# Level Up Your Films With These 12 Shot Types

When I used to make videos, it always felt like something was missing. And that was because I didn't understand how different shot types could be used to evoke emotion and better tell my stories. So in this video, I'm going to teach you the most popular shot types so you can tell the best stories possible.
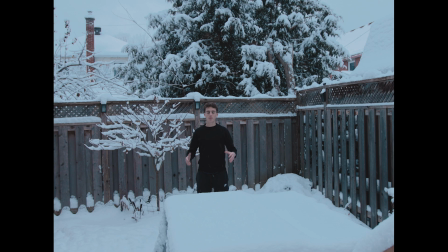Wide shots are great because they allow you to capture as much information as possible in one frame.
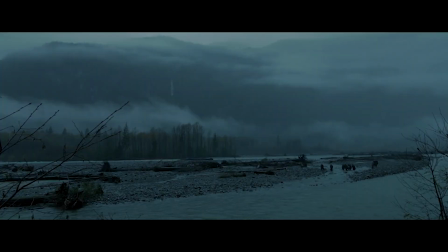And because they capture all this information, wide shots are great for establishing locations in your films.
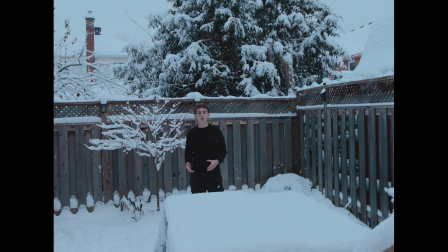A wide shot can be used to evoke emotions of loneliness and isolation. This is because the subject will look insignificant and small in a big world around them. Wide shots can be achieved by using a focal length of under
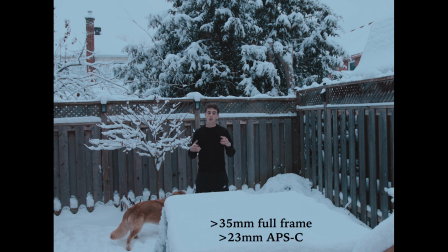35mm on a full frame camera or roughly under 23mm on a crop sensor camera. The cowboy shot is named after its common use in Western films.
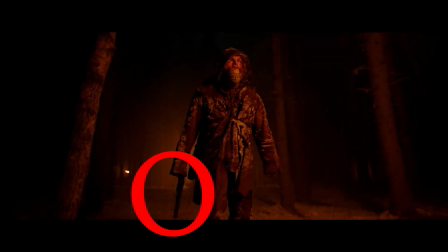Essentially, this shot was used to show off a detail around the subject's waist, like a cowboy with a holster.
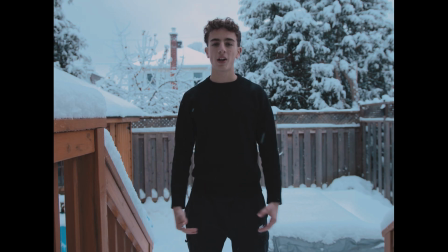To achieve this shot, all you have to do is cut your subject off at the mid-thigh and leave a little bit of headroom at the top.
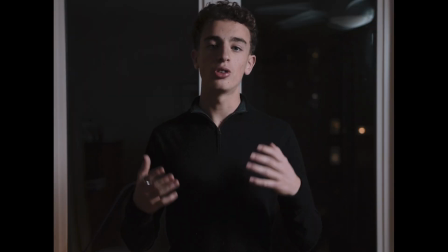The medium shot is great for dialogue.
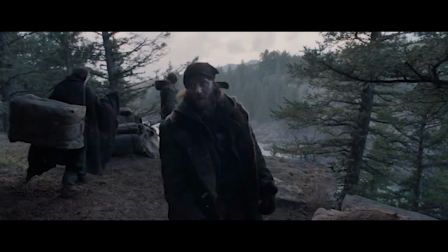This is because not only does it show the subject's face speaking, but it also shows the hand movement of the subject.
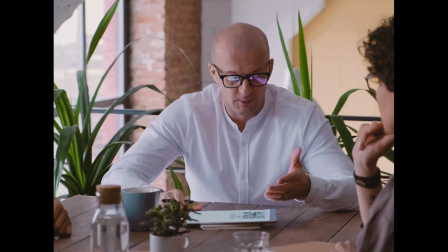Another reason it's so great for dialogue is because the framing of the shot roughly emulates the distance that we interact with others at,
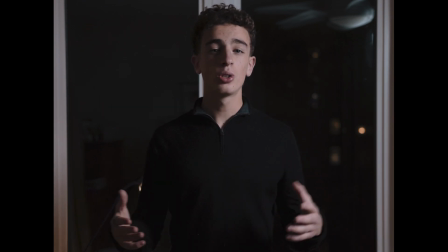which therefore immerses the audience better into the scene. It's also a great shot because not only can we see the subject in frame, but we can also see the background,
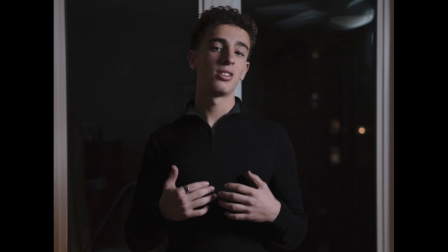and because of that we can clearly see our character or subject interacting with the world around them.
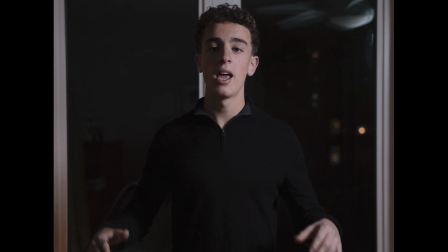This shot is achieved by simply cutting the subject off at the waistline, at the bottom of the frame, and at the top of the frame, leaving a little bit of headspace.
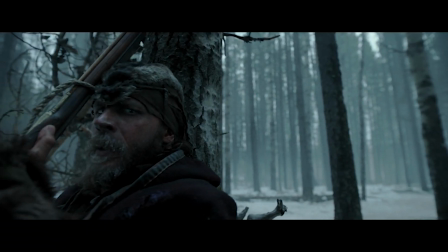The close-up shot is a great way to capture the emotion on your subject's face while at the same time capturing dialogue.
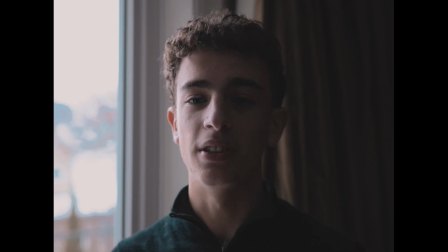For this reason, it's great to implement at any moment in the story to set the tone that you're going for. This shot can simply be achieved by cutting slightly below the top of the shoulders at the bottom of the frame, and also at the top of the frame, cutting a little bit above the subject's head.
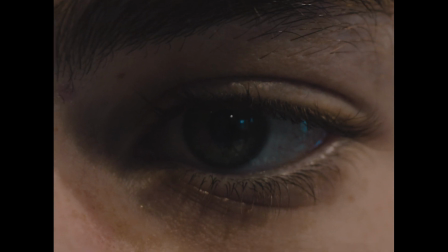The detail shot is great for capturing specific elements of your subject.
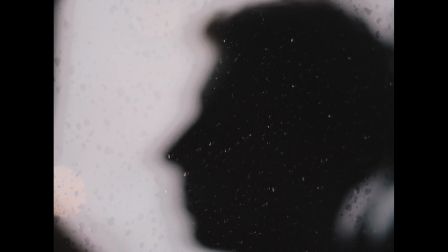This can also evoke mystery because we can't see the full picture.
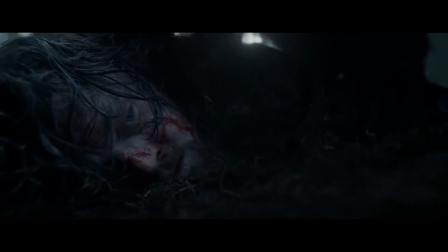This type of shot can also be great for capturing specific emotion on the subject's face, which can help set the mood for your film.
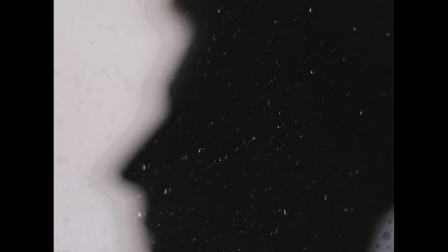To achieve this, you just have to get really close to your subject or use a focal length between 50 to 100mm.
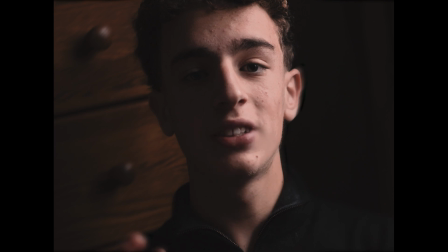The Dutch angle is commonly used to make the audience feel uneasy and as though something is off.
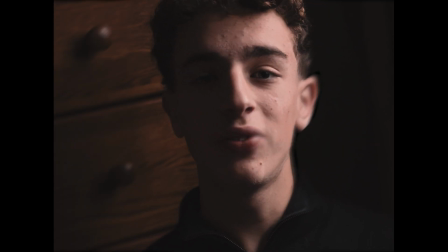That's why it's commonly used in horror films. To achieve this, all you have to do is set your camera on a slight tilt.
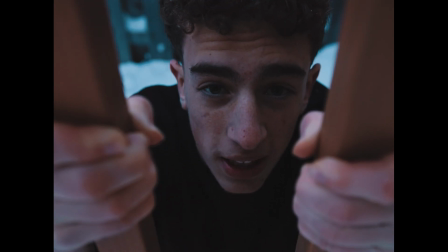The high angle shot is used to make a character look weak and powerless. It is achieved by simply putting the camera above the subject and angling it down towards them.
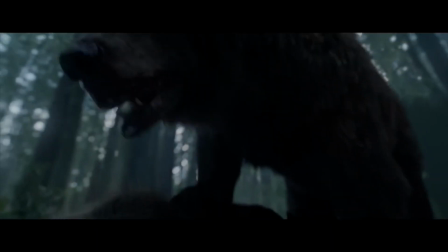Opposite to the high angle shot, the low angle shot makes the subject appear strong and powerful, and it's also achieved the opposite way.
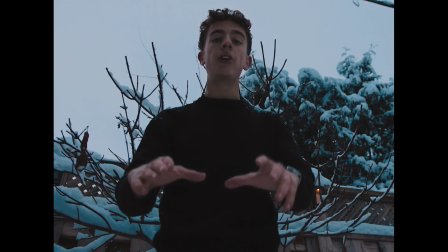All you have to do is put your camera this time under the subject and angle it up towards them.
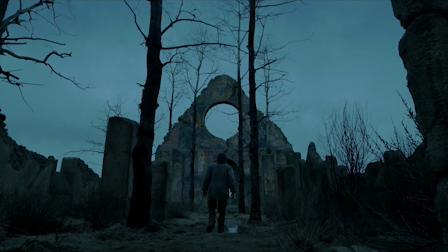Also, when the subject is smaller than the background around them, it can evoke a sense of mystery.
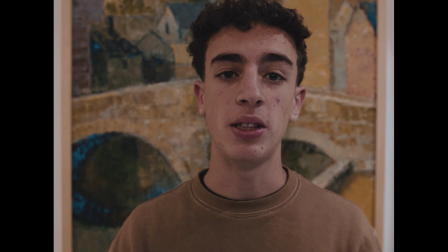The eye level shot is one of the most common shot types in film. This is because unlike the high or low angle shot,
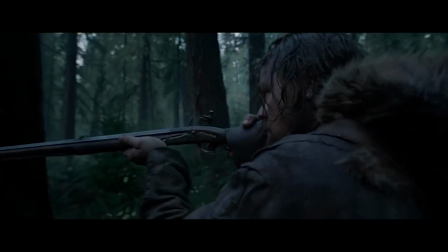the eye level shot makes the viewer feel on the same level as the subject and can therefore empathize with them better.
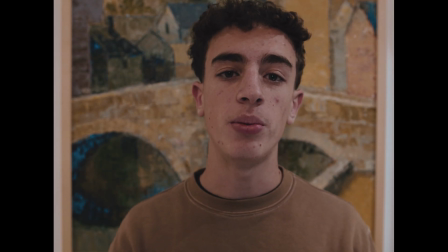This shot is also commonly how we see others in real life, which helps us engage with the subject more.
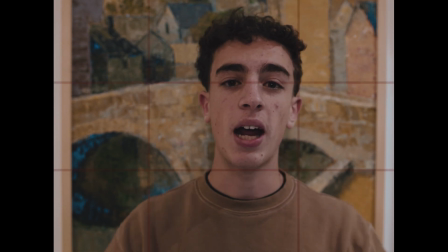This shot can be composed by putting the subject's eye line at the top horizontal line of your frame.
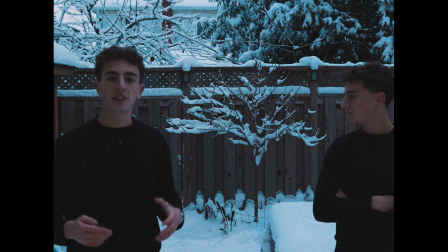The two shot is another great way to set the mood or emotion for your film.
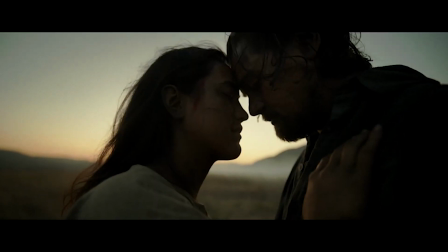This is because instead of just having one character's facial expression, you'll actually be able to see both at the same time.
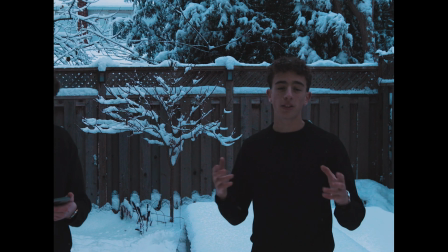The two shot's also great because instead of having to set up different shots multiple times to capture individual characters,
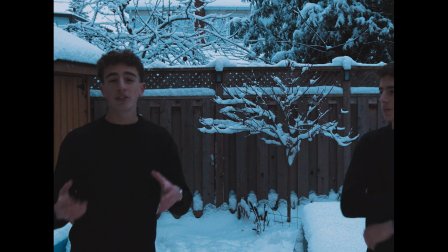you can get two people in the same frame interacting at once. To achieve the two shot, all you have to do is set two subjects in the same frame,
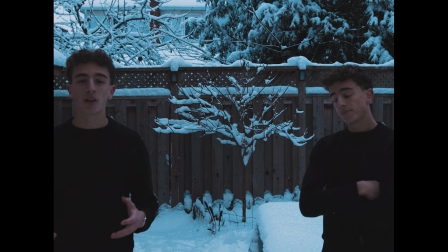and you can angle it however you want depending on what the emotion you're trying to convey is.